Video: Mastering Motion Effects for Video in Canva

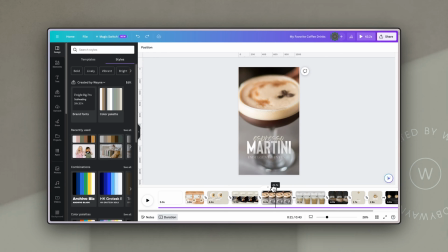(8:17)
As you can see, there is an element of depth because the espresso martini cup moves in and covers the text, but then the text comes back up. And there's also this movement of the image. Now, I used images for this one, but there are two versions of the image here to create this kind of blurred
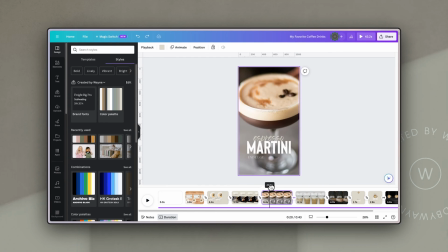(8:35)
effect where it almost seems to lose focus and then come back into focus.
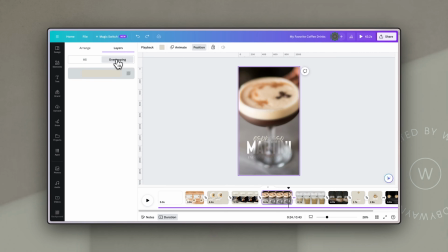(8:40)
And if we go to the position tool and go to the layers tool again, you'll see that there are two different versions of this image. The first, which is in the background, and I have added a simple photo zoom animation just to create that little bit of motion.
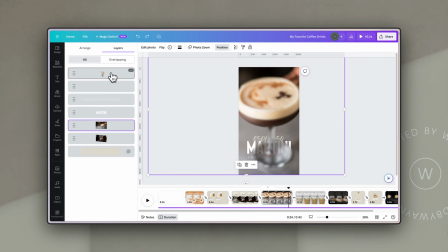(8:55)
And then on the top layer, there's actually a version of this with the background removed.
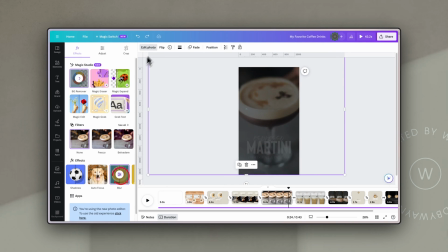(9:01)
And all I've done is apply a blurred effect using this blur tool in the edit photo tools.
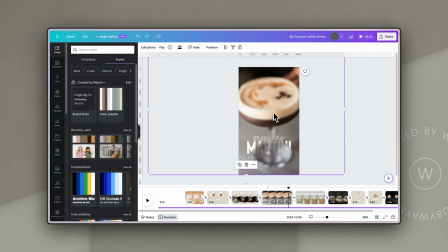(9:08)
And what that does is it allows it to just have a version of the cutout that's blurred on top.
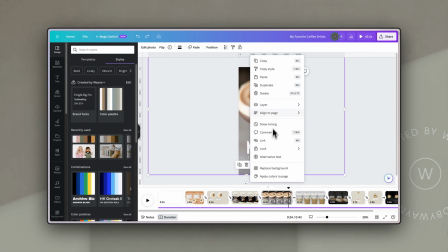(9:14)
And then, as we discussed before, I have just used the timing of this video to come in at a
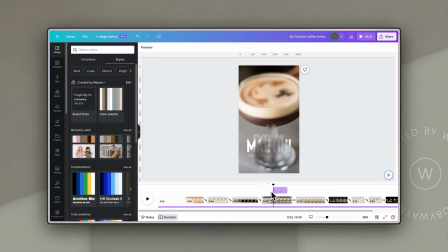(9:21)
short moment after it's already started that video clip, and it then goes out before the video clip ends, giving you this effect of a kind of loss of focus and then coming back into focus again.
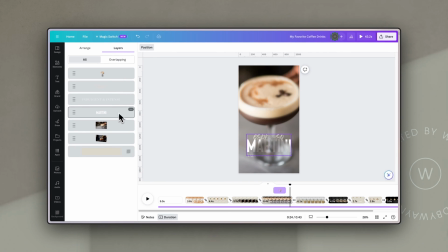(9:34)
If we go back to those layers, you can see that the text is above the base layer of that image, but below the blurred version that comes in and out. And that's how I create that kind of 3D effect of the glass being over the text. For the next slide where I had this iced coffee,
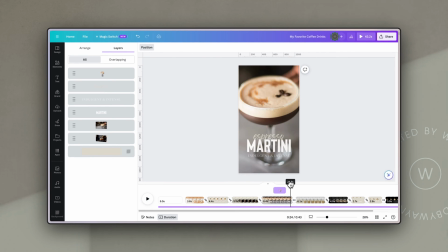(9:51)
I didn't have anything that was moving directly from the espresso martini slide to the iced coffee slide, so there was no need to have a match and move. So I just used a simple dissolve to get to this slide. Now on this slide, I have done exactly what I did with the espresso martini, but using the background remover for Canva's videos.
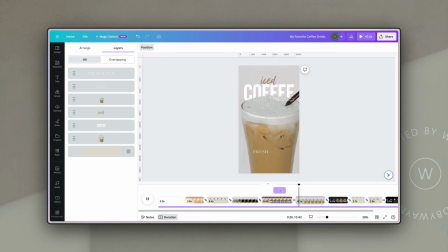(10:11)
So if I play through this, you'll see that it gives this great effect of different layers of text. And the way that I've done that is exactly the same as we did on the previous slide. I have the video with a background in the background of this page.
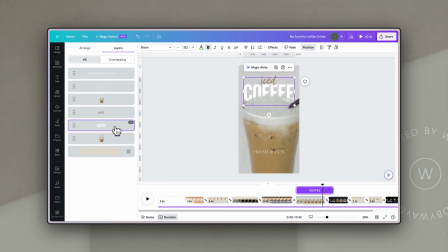(10:25)
Then I have the coffee text in a solid white. And then I have a background removed version of that video and an outline version of the coffee text using the effect called hollow.
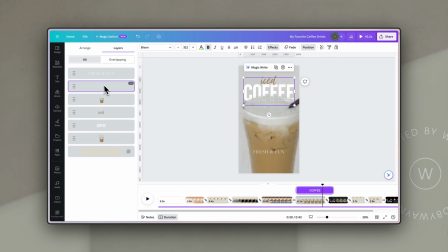(10:39)
And that's just brought to the front in terms of these layers so that it's above the moving version that has a cutout. And that just creates this really cool effect where the text is in fact in front and behind of the straw as it moves, but it's still got video motion. If you're finding this video helpful and you would like to learn more about how to take your Canva skills from basic to brilliant, then please head to the description below this video or to the link that's on the screen right now and sign up to be on the waiting list for my upcoming Canva course. People who are on the list are not only going to receive a discount when the course sales open, but they will also be helping to refine the content to make sure that you get exactly what you need to succeed.
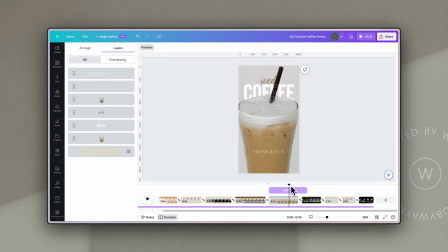(11:20)
And I promise I won't keep talking in rhyme. Anyway, back to the good stuff. For the next slide, I've used that simple match and move to move the word coffee down.
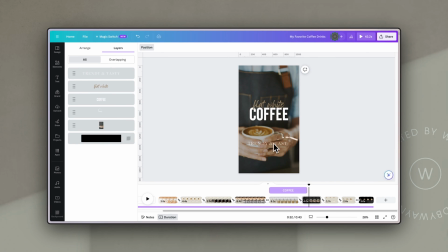(11:29)
And then I've just used an animated element from Canva's library just to add a little flash on this page. Behind it is a video, again from Canva's library,
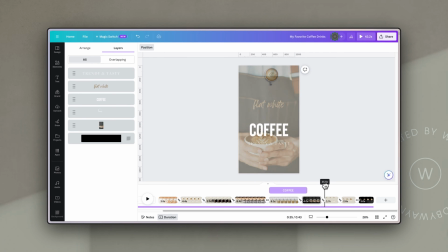(11:38)
and then I've just done a match and move to the final section of this video, where the word coffee goes all the way to the bottom,
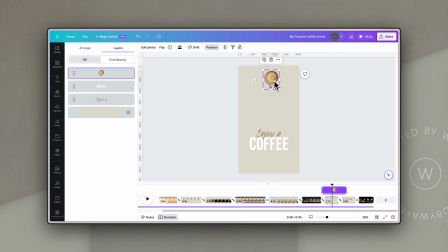(11:46)
and another isolated or cutout image from Canva's library is at the top of this slide. And you'll see it's just a top layer with a cutout. And all I've done to get this little bit of movement as we enter the slide of the cup moving down a bit is to
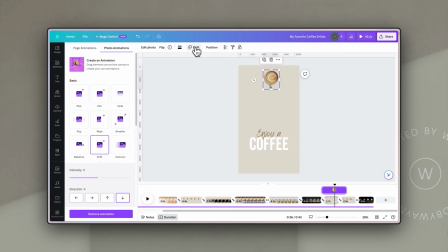(12:03)
apply a drift animation from Canva standard animations, and I've selected it to move down.
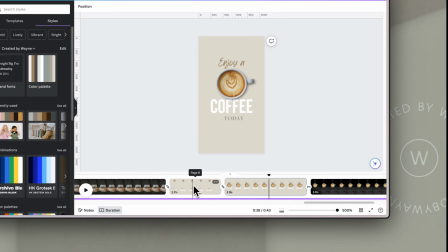(12:10)
Now, if we zoom in, you can see I've basically thought about these two slides as two different frames of the same animation.
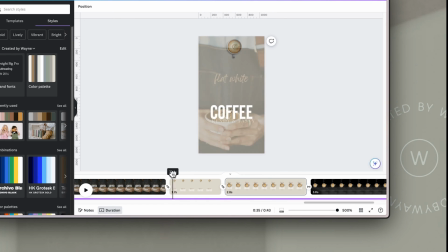(12:16)
So the first one is where the coffee cup comes in and the word coffee moves to the bottom.
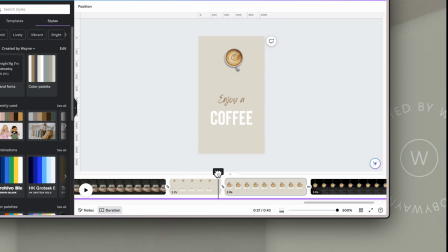(12:22)
And then it's only a couple of seconds before it transitions to the next one where I've used the same elements in a different placement and enlarged the coffee cup. Again, letting Canva do the hard work with the match and move animation, it just creates a really slick movement.
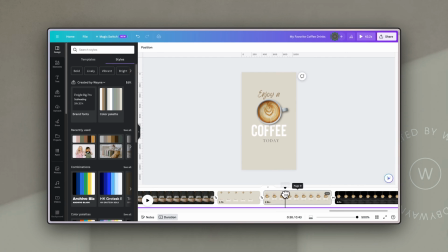(12:37)
And then, as I mentioned before, because I have chosen a coffee cup that has a bit of a shadow,
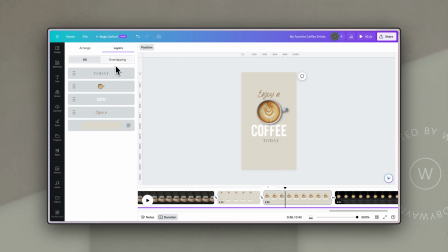(12:42)
and I've moved it to the front in terms of the layers, it just adds a sense of depth to the video. And it's a really easy way to create interest with designs and with video.
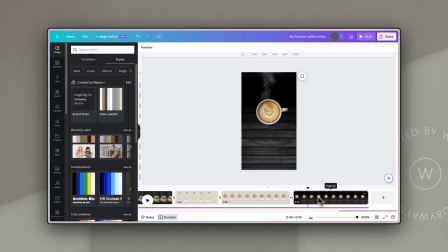(12:52)
For the last slide, I just wanted to show you a couple of other interesting things that you could do with video just to add interest. Now, this 3-second video here, or section of video, I have included a couple of interesting animations.
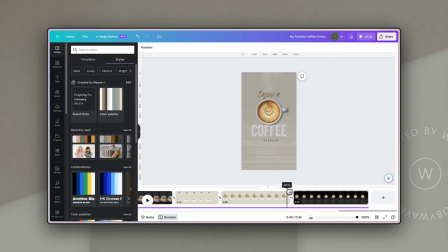(13:06)
Now, the first is that I just did a little fade in here with the coffee cup used from the previous slide.
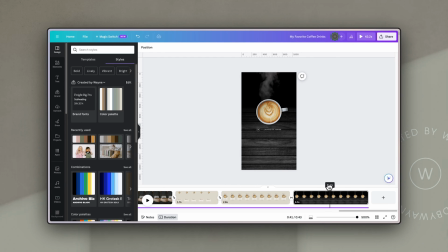(13:13)
And then what I've done is the logo that's in the background, the Created by Wayne logo, to add a little bit of branding to my video, I have actually added a path animation to that to make it move down the page. What you can do is you click on the object you want to animate, go to animate,
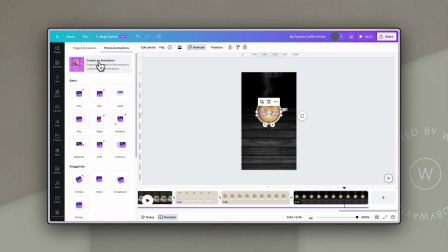(13:29)
use Create Animation at the top here, which will allow you to draw a path, basically. So you just move that down to where you want it to finish, and that path is now animated. I'm going to choose to click on Smooth to make it a little bit smoother as it starts and finishes, and I can even speed it up or slow it down.
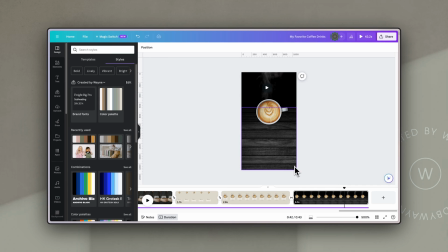(13:48)
The other thing I did is to add a bit of depth again. I added this background of a wood effect, and I sent it to the back in the layers.
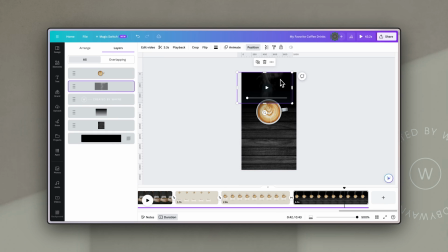(13:56)
And then I added a video of steam that I actually found from Canva's library. Now that's just an isolated video of steam. But if I put it on the background with the wood, you can actually see where it starts and ends.
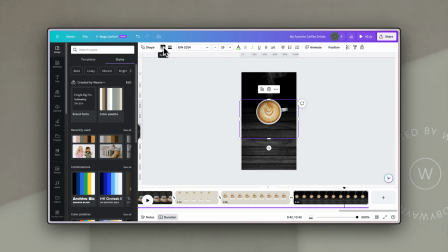(14:09)
So what I've done is I have just used a simple box with a gradient behind the video and above that
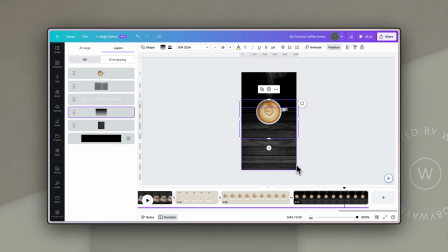(14:17)
layer of the wooden background to make it look like it's a natural gradation or a shadow while still allowing some depth.
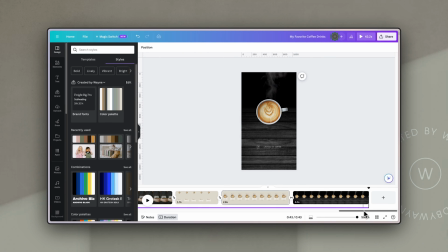(14:25)
Now, the last thing that I would do with a video like this, obviously, is to add in some music that I wanted.
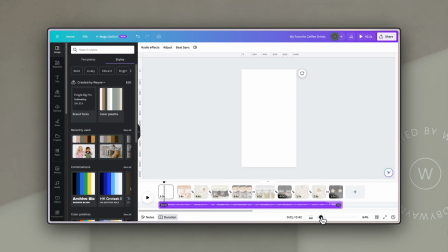(14:30)
Of course, as we mentioned before, one of the easiest ways to get this timing really nicely down is to click on the audio, click on beat sync, and allow it to sync it.
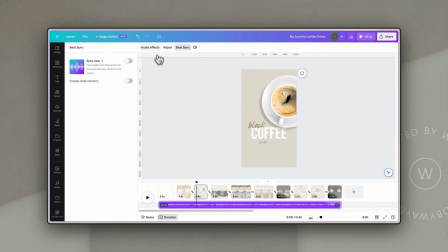(14:40)
And then the last thing I would do is, while I have the audio selected, go to audio effects and add in a fade out.
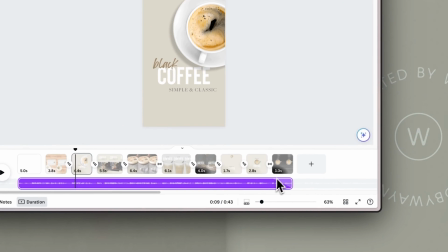(14:47)
And you can see in the bottom right, that little faded area is where the fade out will happen. And so you have a visual cue for when that's going to start fading out.
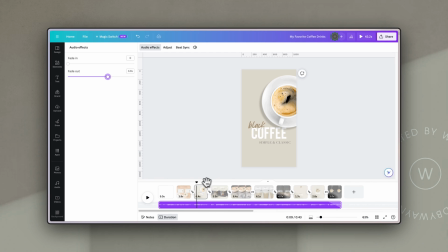(14:57)
And it just helps to create a nice end that isn't a sudden cut at the end of your video. Hopefully this has given you some ideas on how you can create some really interesting and subtle motion effects just to bring your videos to life or your designs to life and to really communicate your message. Remember, that's what it's all about. So think about restraint, about style, and about the reason that you're using these animations and how they can actually enhance what you're presenting. The best advice I ever got with video editing was just because you can doesn't mean you should. The only thing left to say is you are all amazing. Have a fantastic week.